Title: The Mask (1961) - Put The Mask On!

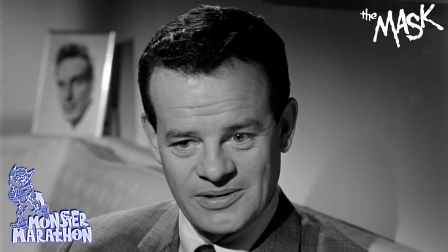238s
I don't know why she would try to get the mask away from him, then the guy gets it and she stops caring apparently and then lies to the police about what's going on it doesn't make any sense
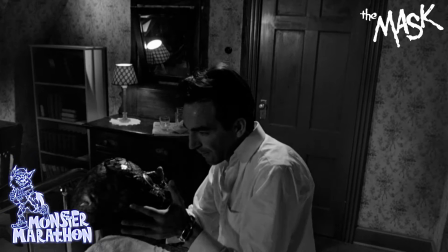245s
or maybe it's the doctor who really really wants to put the mask on and trip
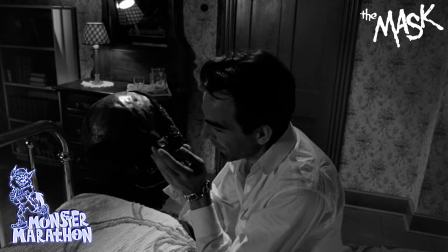251s
his almighty balls off those parts of the normal world are pretty cool because it
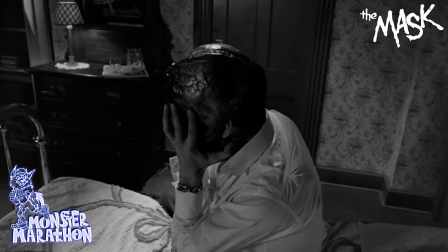256s
again has to do with the mask and actually wearing it that
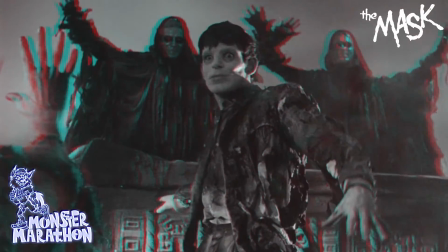260s
said i really enjoyed the mask it was apparently the first canadian movie to be imported into america since the 1920s which is crazy if it was going
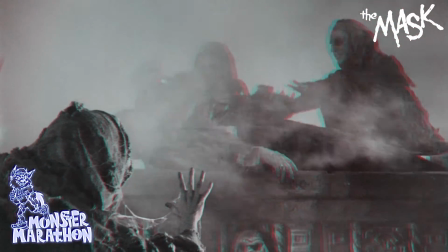269s
to be any movie why not this one i guess I did expect it to be a William Castle type affair,
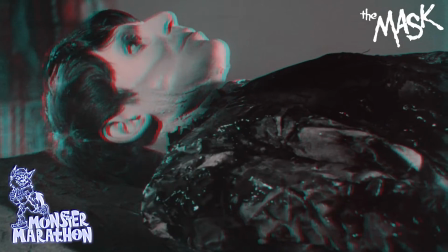275s
a movie that's really just scenes based around delivering audiences into a gag based on sight or sound or some other gag.
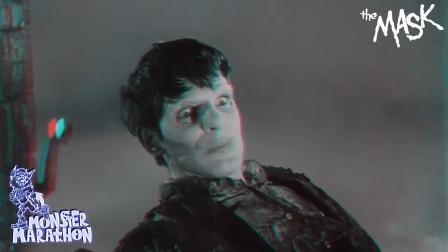283s
Indeed, just like 13 Ghosts, the movie where you can see the ghost wearing 3D glasses,
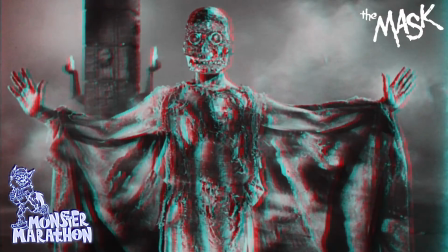289s
the mask opens up with a professor telling the audience how to wear our own 3D glasses slash
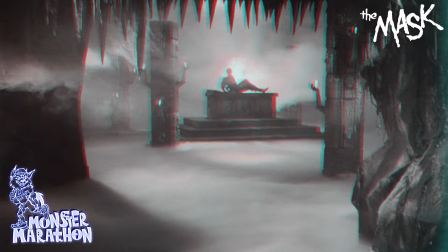293s
mask in the theater whenever some weird stuff's about to go down on the screen.
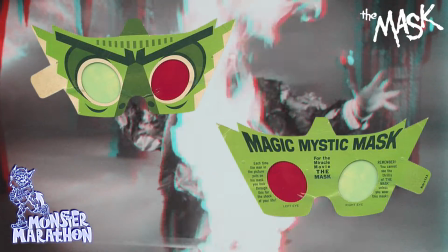299s
There were some cool green glasses, kind of a half mask, made for the release of the movie.
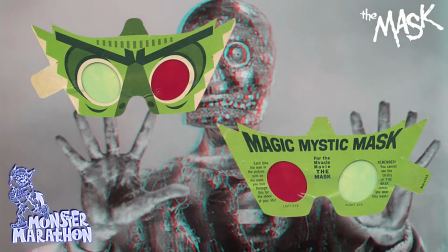305s
In this case, anaglyph 3D glasses will work, even today, with the mask.
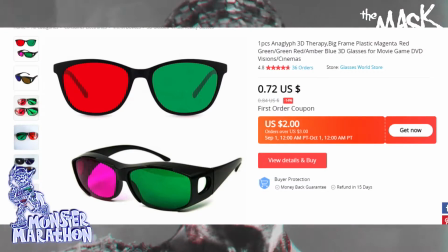309s
I got some online for cheap, they're not hard to find, and the effect still works.
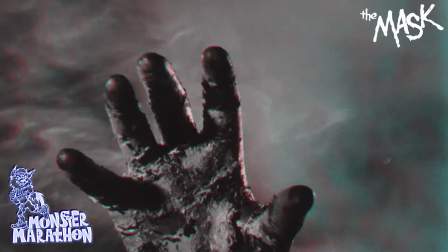317s
Sometimes these movies with 3D effects really strain a movie's sense of reality.
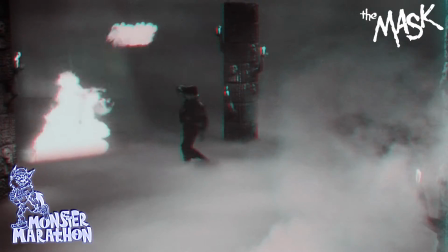322s
The movies have to try and walk a thin line of delivering the 3D effects, but also not being too weird and doing too much in the 3d realm it
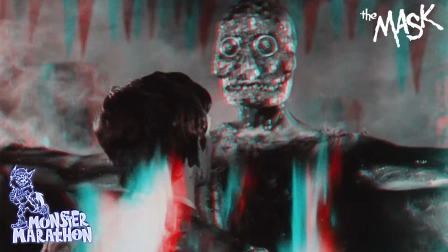331s
becomes weird after a certain point say for instance in these other movies you'll see stuff like a character yo-yoing directly into a camera
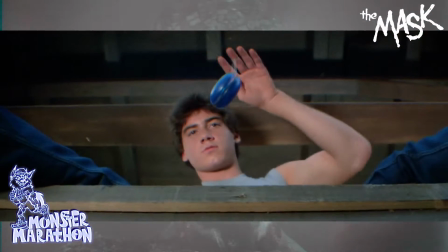340s
so the yo-yo looks like it's coming out into the audience that happened in friday the 13th part 3 and it totally takes you out of the movie or
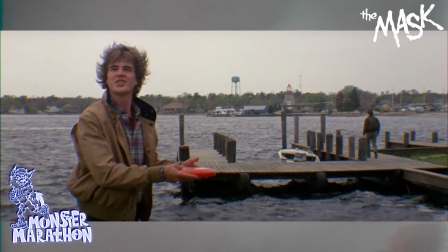347s
in another horror film someone throwing a frisbee right at the camera which is what happened in amityville 3d it's very silly.
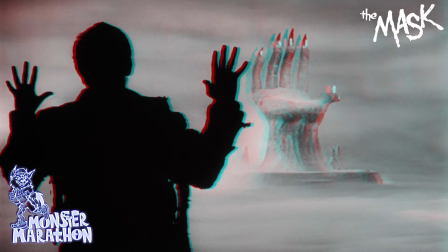356s
And it looks really silly because technically you can watch those films without glasses as you're watching just normal scenes in a movie,
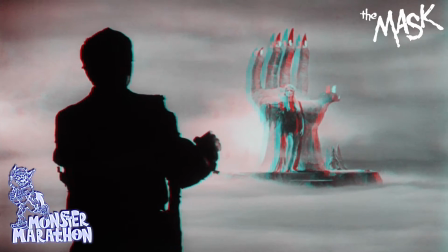364s
but it doesn't really work because they keep doing weird stuff like throwing things at the screen. It takes you out of it totally.
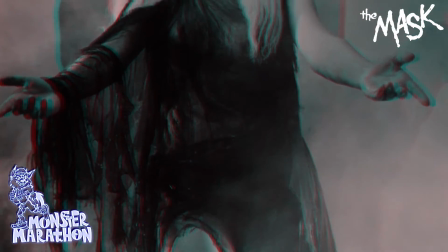370s
So you kind of have to watch it in 3D to get the real effect. Well, those problems don't exist for the mask.
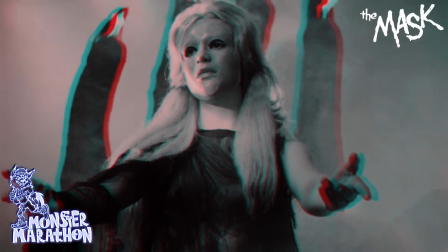375s
The creators work the 3D effect in in such a way that it makes perfect sense in the world of the movie.
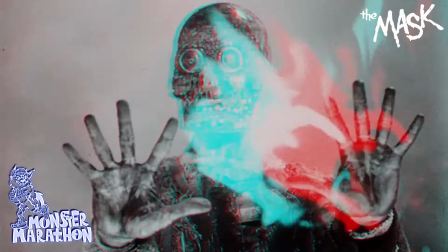380s
Because the film, whenever someone wears the mask, enters a strange world of unreality,
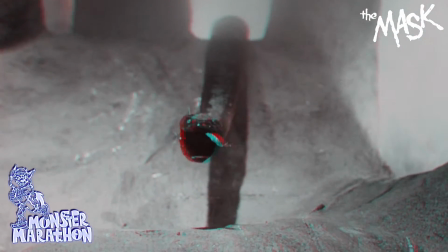385s
the filmmakers can just constantly throw more and more 3D effects in, more than most any other 3D movie, without worry of seeming weird or silly or overdoing it.
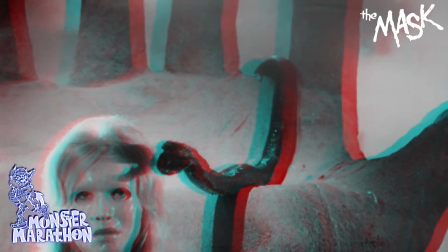394s
It's the whole point that you're there is to see crazy 3D stuff, and they do a great job of presenting it.
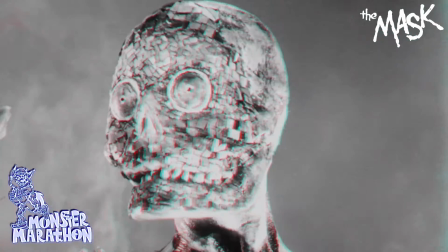399s
It's all part of hell, you see. Even in the spoken prompt that tells audiences to Put on their glasses.
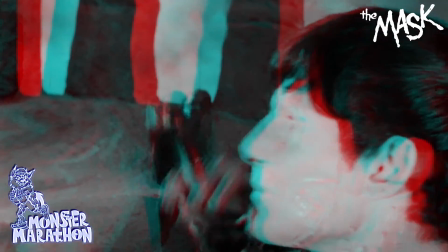407s Put the mask on now.
It's not some voice that we aren't able to identify.
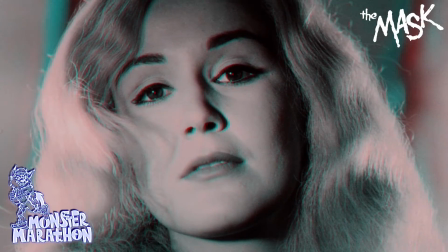412s
It's not a narrator.
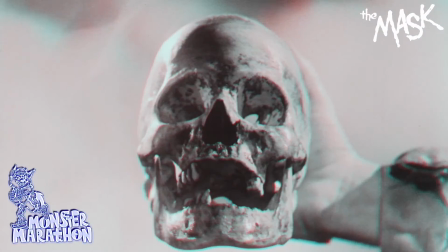413s
It's a character from the film, and he's telling the professor in a kind of eerie, ghostly way, like he's talking from the afterlife, to wear the mask.
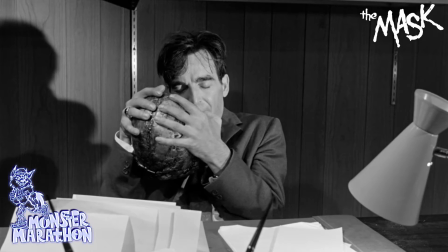422s
That's brilliant. It's a brilliant touch in how it all fits together. Like, the mask was just made to slip over your face and transport you somewhere else.
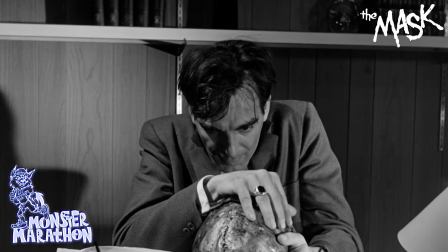430s
Nothing in it really takes you out of what's going on.
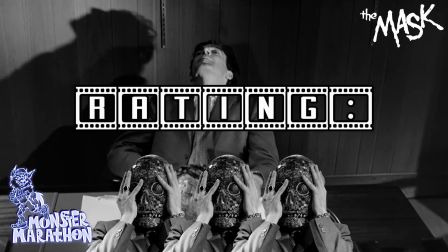433s
I give the mask three deadly daring delightful dimensions of film out of five just
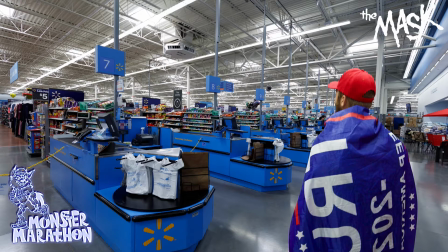440s
like you've been yelling at your uncle who wears his Trump cape to Walmart you're going to be yelling at this movie put the mask on now
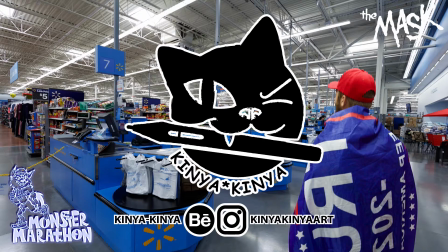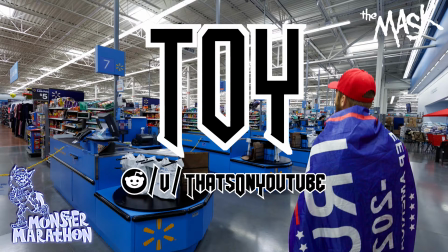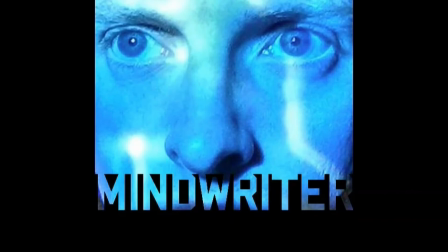458s things are designed to frighten a monkey